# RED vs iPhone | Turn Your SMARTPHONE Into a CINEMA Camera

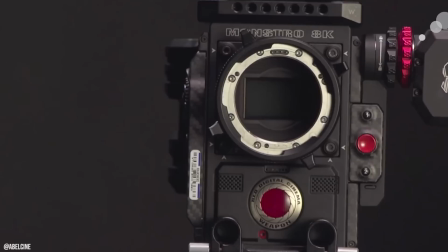291s
If your camera has a larger sensor, it's able to capture more detail and do much better in low light,
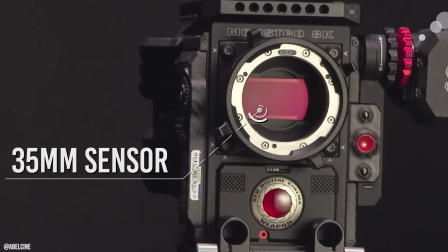297s
and the red camera has a 35mm sensor inside it, while an iPhone has a sensor size about the size of your pinky nail, if not smaller. In 2018, Steven Soderbergh released his feature film Unsane,
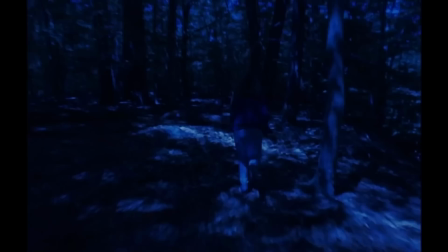310s
which not only brought in 15 million dollars at the box office and was actually well received by critics, but it was filmed entirely on an iPhone 7.
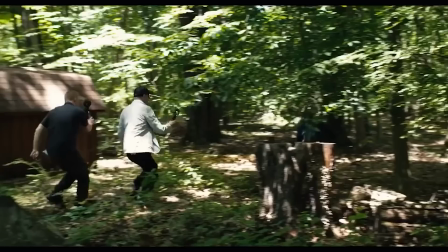318s
There's a scene that takes place at night in the film, and if you look at the behind the scenes, they film the entire thing during the day and then color grade it to look like it's at night.
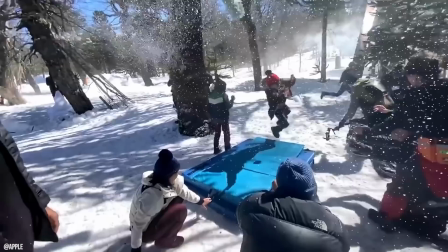327s
Even in Hollywood on big budget films shot on an iPhone, they wouldn't even attempt to film in low light because it just doesn't hold up.
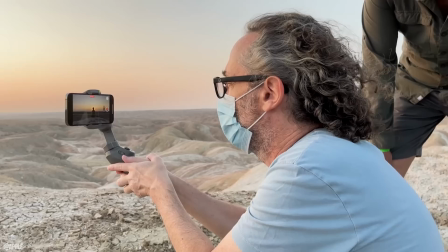335s
So if you watch any iPhone films done by Apple, there are never any shots at night.
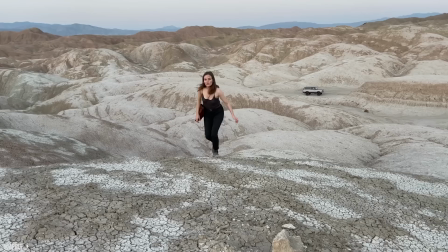340s
So to increase the quality of your smartphone, avoid low light situations because your smartphone just won't hold up and it will automatically start to look very amateur.
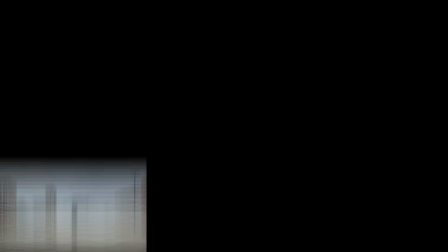350s
Step number two is focal lengths.
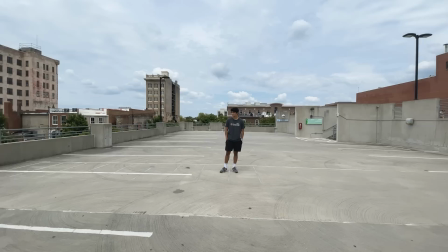353s
Now most smartphones today have a few cameras built into them, an ultra wide lens, the standard lens, and then a zoomed in lens.
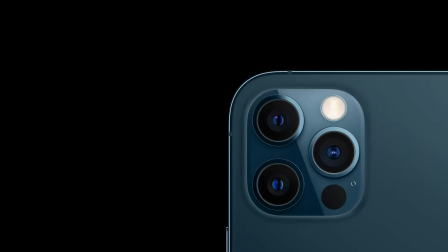360s
Unfortunately, even though the ultra wide and the telephoto lens might look cool, they both should be avoided.
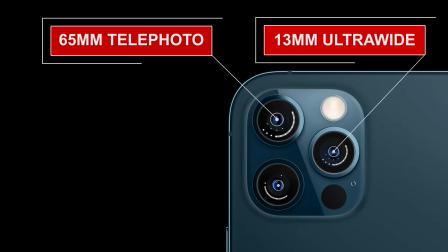366s
Phone companies prioritize the standard lens that you're going to be using the most,
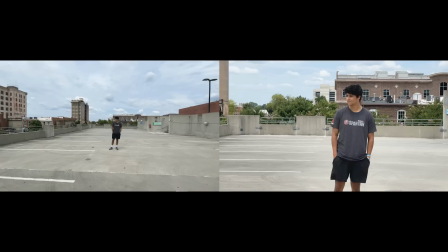370s
and that means the highest quality glass and the highest quality lens is going to be that standard lens which is around 26mm. The telephoto lens and the ultrawide lens does compress the quality a little bit when shooting, and even if it might not be a lot,
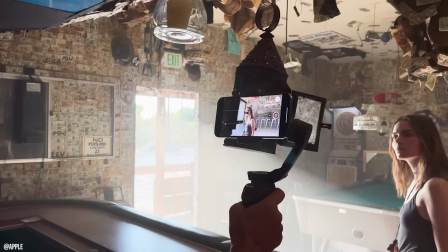385s
you do lose some quality with the other lenses, and that's why in all iPhone shorts and films that you see,
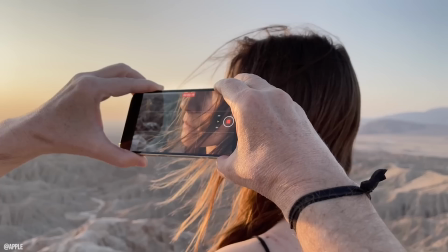391s
they use the standard lens for everything. If it's a close up shot, they move the actual phone closer to the subject and avoid the telephoto lens on the phone.
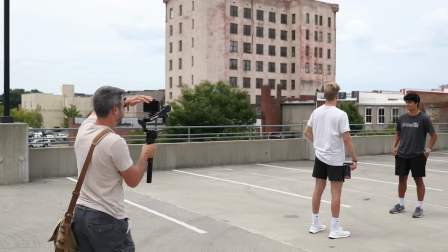401s
Of course, you can buy some third-party lenses, which we'll talk about in a minute, but if you're wanting to get a little bit closer to a subject, or maybe you're having an over-the-shoulder conversation,
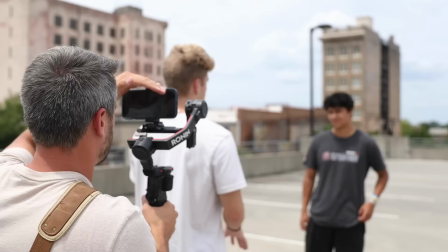410s
it might be tempting to zoom in and get the correct framing, but that will decrease the quality and it's not recommended.
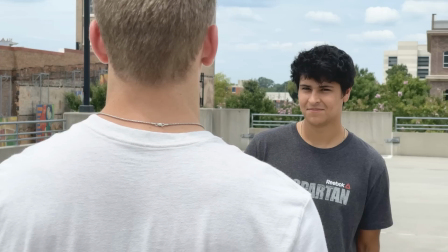417s
Again, in Hollywood today, they almost never use the telephoto mode, but always move the smartphone closer to the subject.
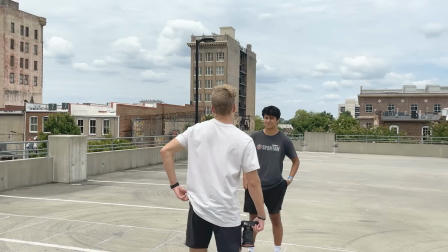424s
Knowing the limitations of a smartphone will greatly increase the quality. So everyone that tries to zoom in with a phone ends up making the project look much worse.
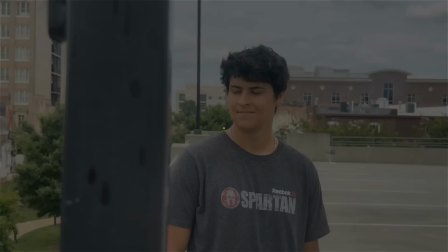433s
So stick to that standard lens and move the actual phone to get closer to your subject.
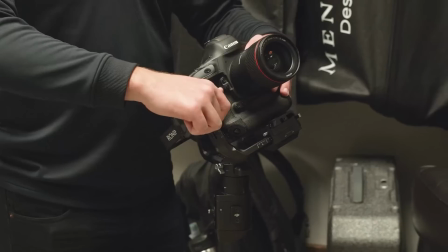438s
Step number three is to create depth of field.
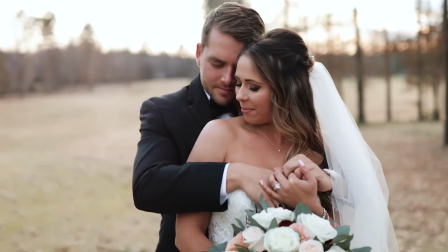441s
Now depth of field is how blurry the background is, and this is very easy to get with a DSLR or a cinema camera.
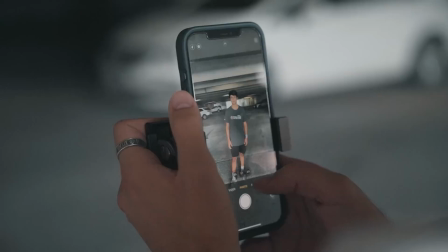447s
You simply point your lens at something and you have depth of field. But it's no secret though that smartphones have little to no depth of field.
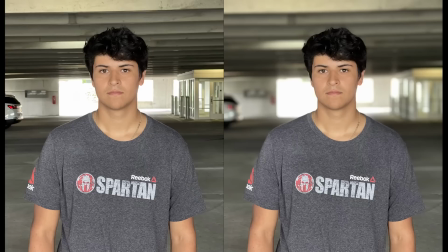455s
When taking pictures, they've actually come out with features inside the phone like portrait mode to add a fake depth of field to the background.
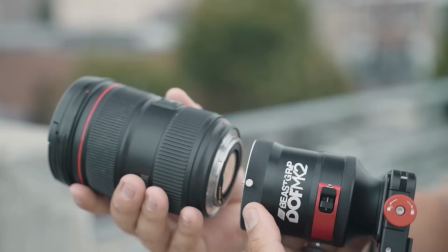462s
But unfortunately though, there is no way to add extra depth of field when in video.
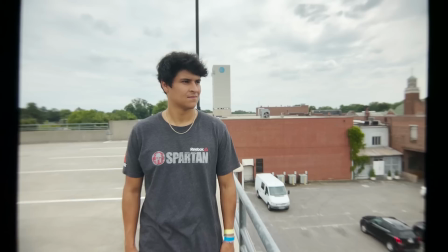467s
Now there have been some companies that have tried to come out with actual focusing lenses for phones.
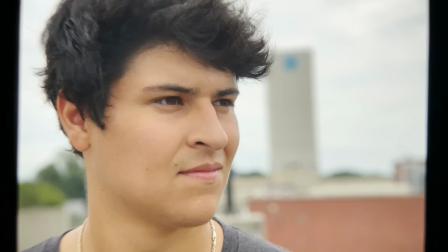472s
And again, we'll talk about that in a little bit, but you never really see professionals using them for the entire project because they do decrease the quality of your image a little bit.
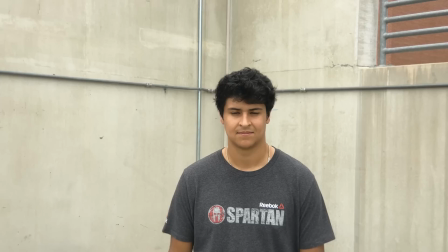481s
And that's why this step isn't titled use depth of field, but to create depth of field.
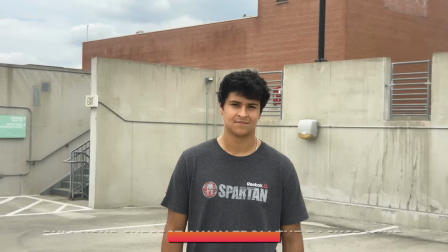487s
And there are a few ways to create depth of field with your smartphone, and one of those ways is to pull your subject away from the background.
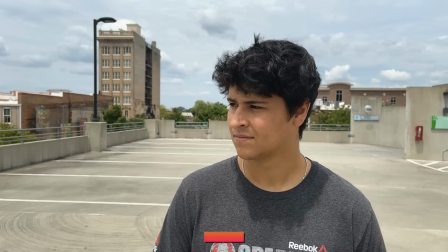494s
This will automatically add depth by pushing the background as far away as possible. Next is to move the phone as close to your subject as you can.
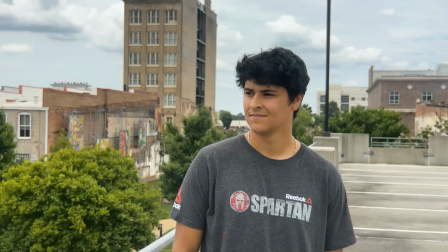502s
If you're close to your subject and the background is far away, you're able to get the background a little bit blurrier.
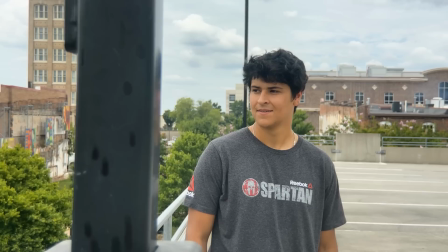508s
And also to add something in the foreground. If you have something out of focus close to the camera, it's creating depth with a three-dimensional element. You have the foreground, the subject, and the background. Even though this was shot with an expensive camera, the cell phone looks better because we have created that depth.
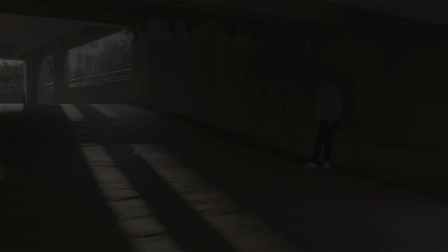526s
Step number four, and is probably the most important step to remember, and that is your dynamic range.
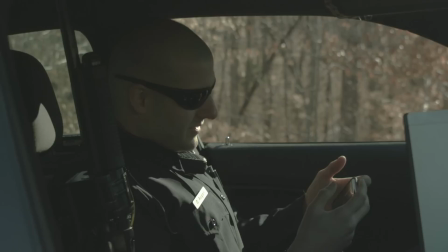533s
Dynamic range is how much detail your camera can see in the shadows and the highlights at the exact same time.
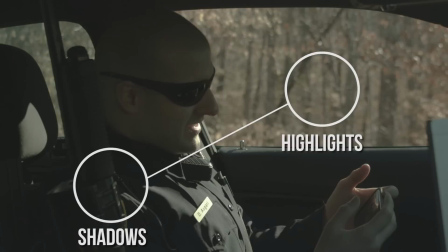540s
This $30,000 RED camera has fantastic dynamic range and can see details in both the shadows and the highlights in the exact same shot. Unfortunately, with cell phones, they don't have good dynamic range and you kind of have to choose which you want to expose for, the shadows or the highlights.
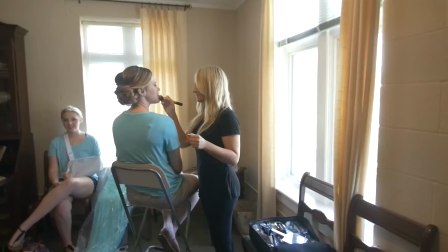557s
With that being said, to have bad dynamic range in your image and to have blown out highlights just screams amateur and cheap camera.
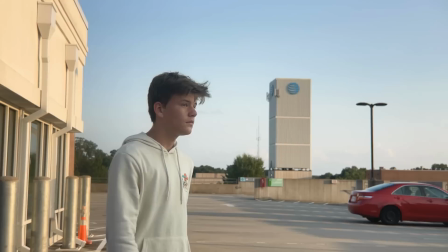565s
And the way to fix that is much easier than you might think. Simply avoid blown out highlights in areas with a lot of contrast. If you do this, the quality will skyrocket. You see, by understanding the limitations of your phone,
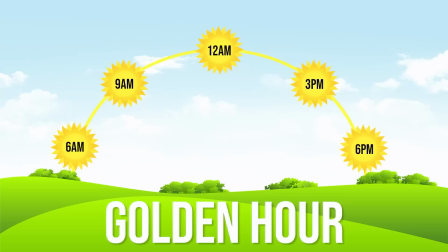580s
you're able to then create higher quality shots by avoiding places that the phone's sensor just can't handle. If you're shooting outside, the best time to shoot would be during golden hour.
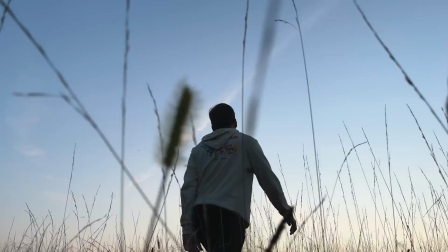591s
This is the first hour of light when the sun is coming up, or the last hour of light when the sun is going down because it gives you even lighting.
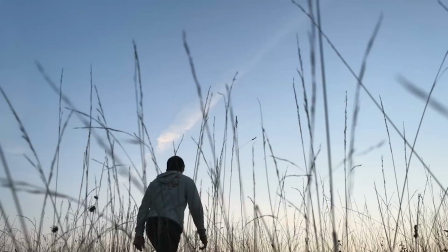598s
If you try to film any other time, especially with the sun directly overhead, you're going to run into issues with dynamic range.
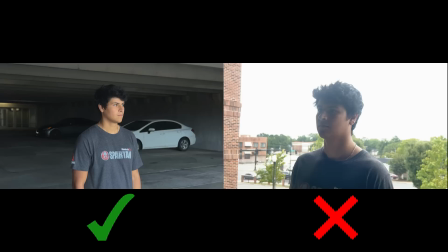605s
Avoid shooting towards things like open doors or windows or shooting under trees.
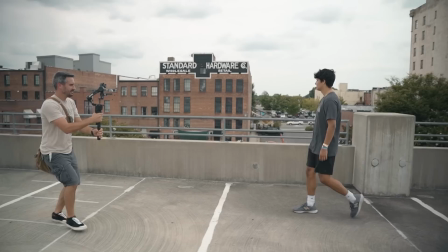610s
Other cameras might be able to handle the light, but your cell phone won't be able to.
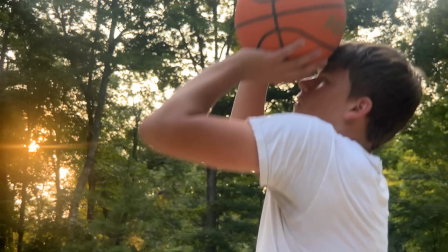615s
The reason the opening montage looks so good is because we purposefully shot during golden an hour whenever there was even lighting and the iPhone could actually handle it.
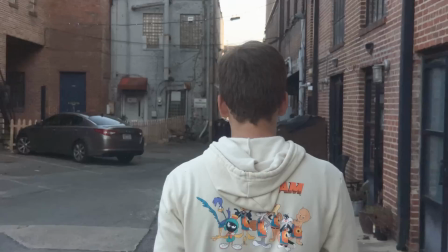624s
If we were to shoot the montage with the sun directly overhead, the iPhone footage would be easily noticed because it wouldn't be able to handle the light.
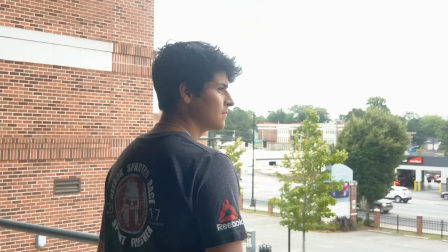631s
So avoid areas that your phone can't handle and have even lighting in your shot.
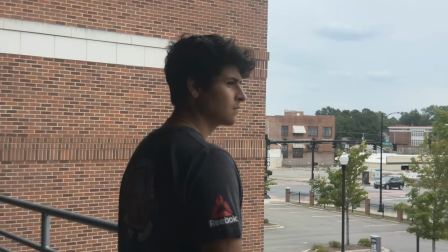636s
But of course, if you absolutely have to shoot outside in the sun, expose for the highlights instead of the shadows.
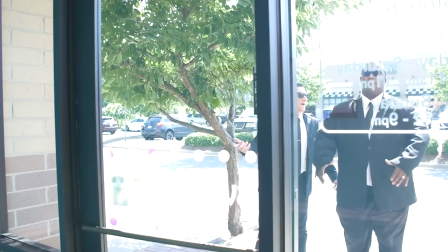643s
It's better to be a little bit dark than to have overexposed highlights. Once you have those blown out highlights, you've lost all the cinematic quality of your project.
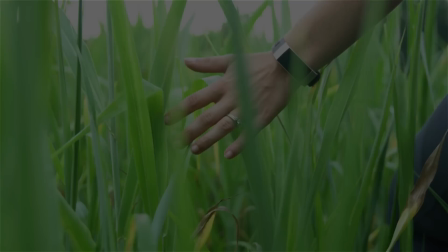653s
So know the limitations of your phone sensor and plan out your shots accordingly. Step number five is smooth movements.
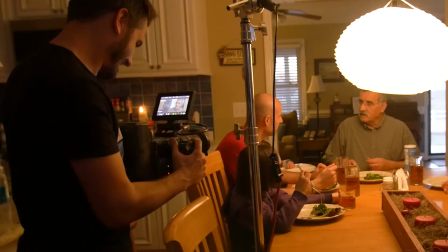660s
Now this step could really be said about any camera and we've talked about this before, but it's especially true with a cell phone.
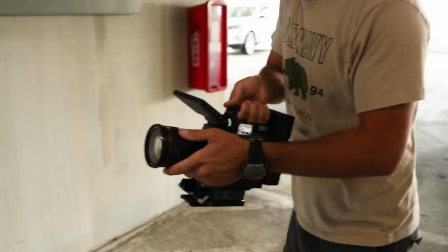666s
You can very easily go handheld with larger cinema cameras and your footage still looks great.
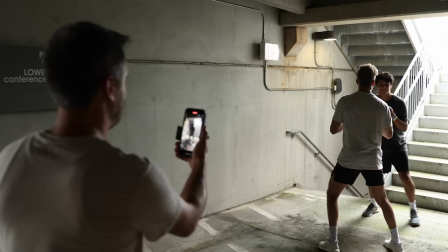672s
It still might look handheld, but it doesn't look like a street fight video on YouTube, which is exactly what your footage is going to look like if you go handheld with your iPhone. With having such a small form factor, you aren't able to get those small handheld jitters that come with shooting with a cell phone.
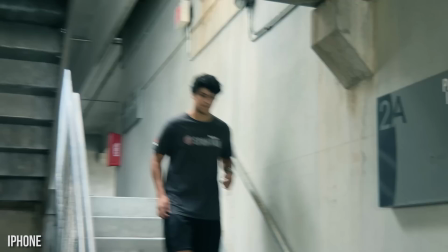688s
Putting these two handheld shots side by side really show what we're talking about. One looks handheld, but it's more of a cinematic handheld with very smooth movements.
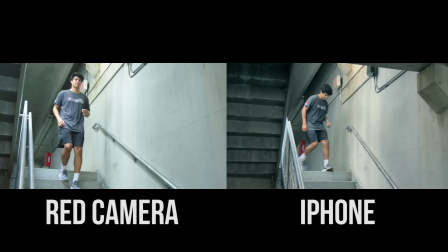697s
The other handheld has these really small bumps and jitters that no longer look cinematic but look very amateur and like a home video.
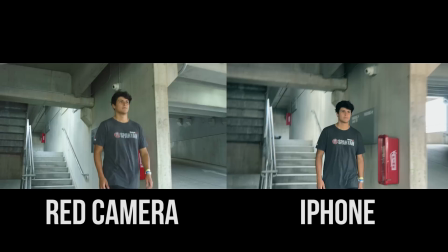706s
There isn't anything you're doing wrong, it's just impossible to get out those small jitters when you're holding a camera that's just so small.
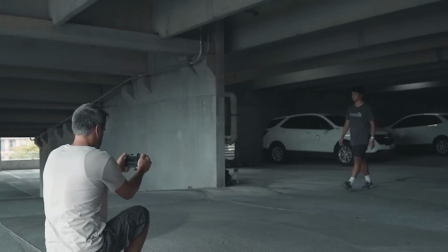714s
Invest in a stabilizer. If you wanted to grab a quick shot where you aren't really moving and maybe you're just pivoting,
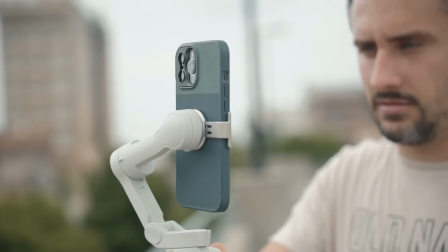720s
that might be okay handheld, but if you're moving at all, get a stabilizer. The best stabilizer for cell phones right now is the DJI Osmo 4. Unlike other stabilizers, this one is designed perfectly for your cell phone and has given us no trouble at all. If you try to mount just your cell phone to a larger gimbal, with being so lightweight, it's going to have a hard time even recognizing that there's a camera attached.
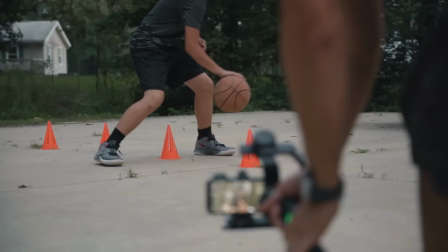745s
Of course, if you invest in some third-party lenses, a larger stabilizer will work just fine. But invest in a stabilizer and don't go handheld.
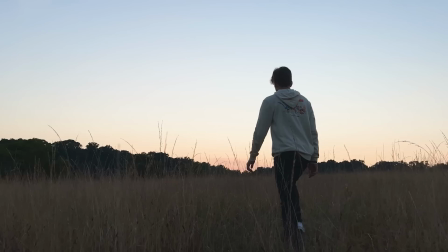754s
Once you have your stabilizer, do something that most people aren't doing with their smartphone videos, and that is to move the camera.
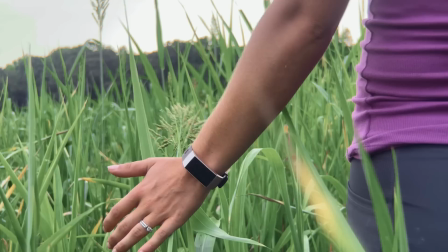761s
Most people pick up their phones, record something in handheld, and it just looks like a smartphone video.
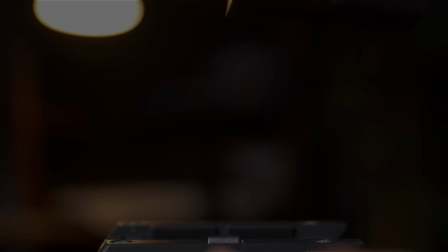766s
Stand out by not only buying a stabilizer, but moving the camera. Step number six is to use a manual camera app.
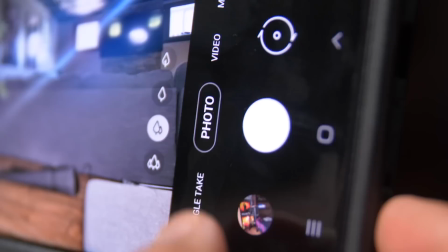775s
Now you might be tempted to just click the camera icon, select video, and then click record. But when you look at your footage, you will be disappointed because you were not using your phone to its fullest potential.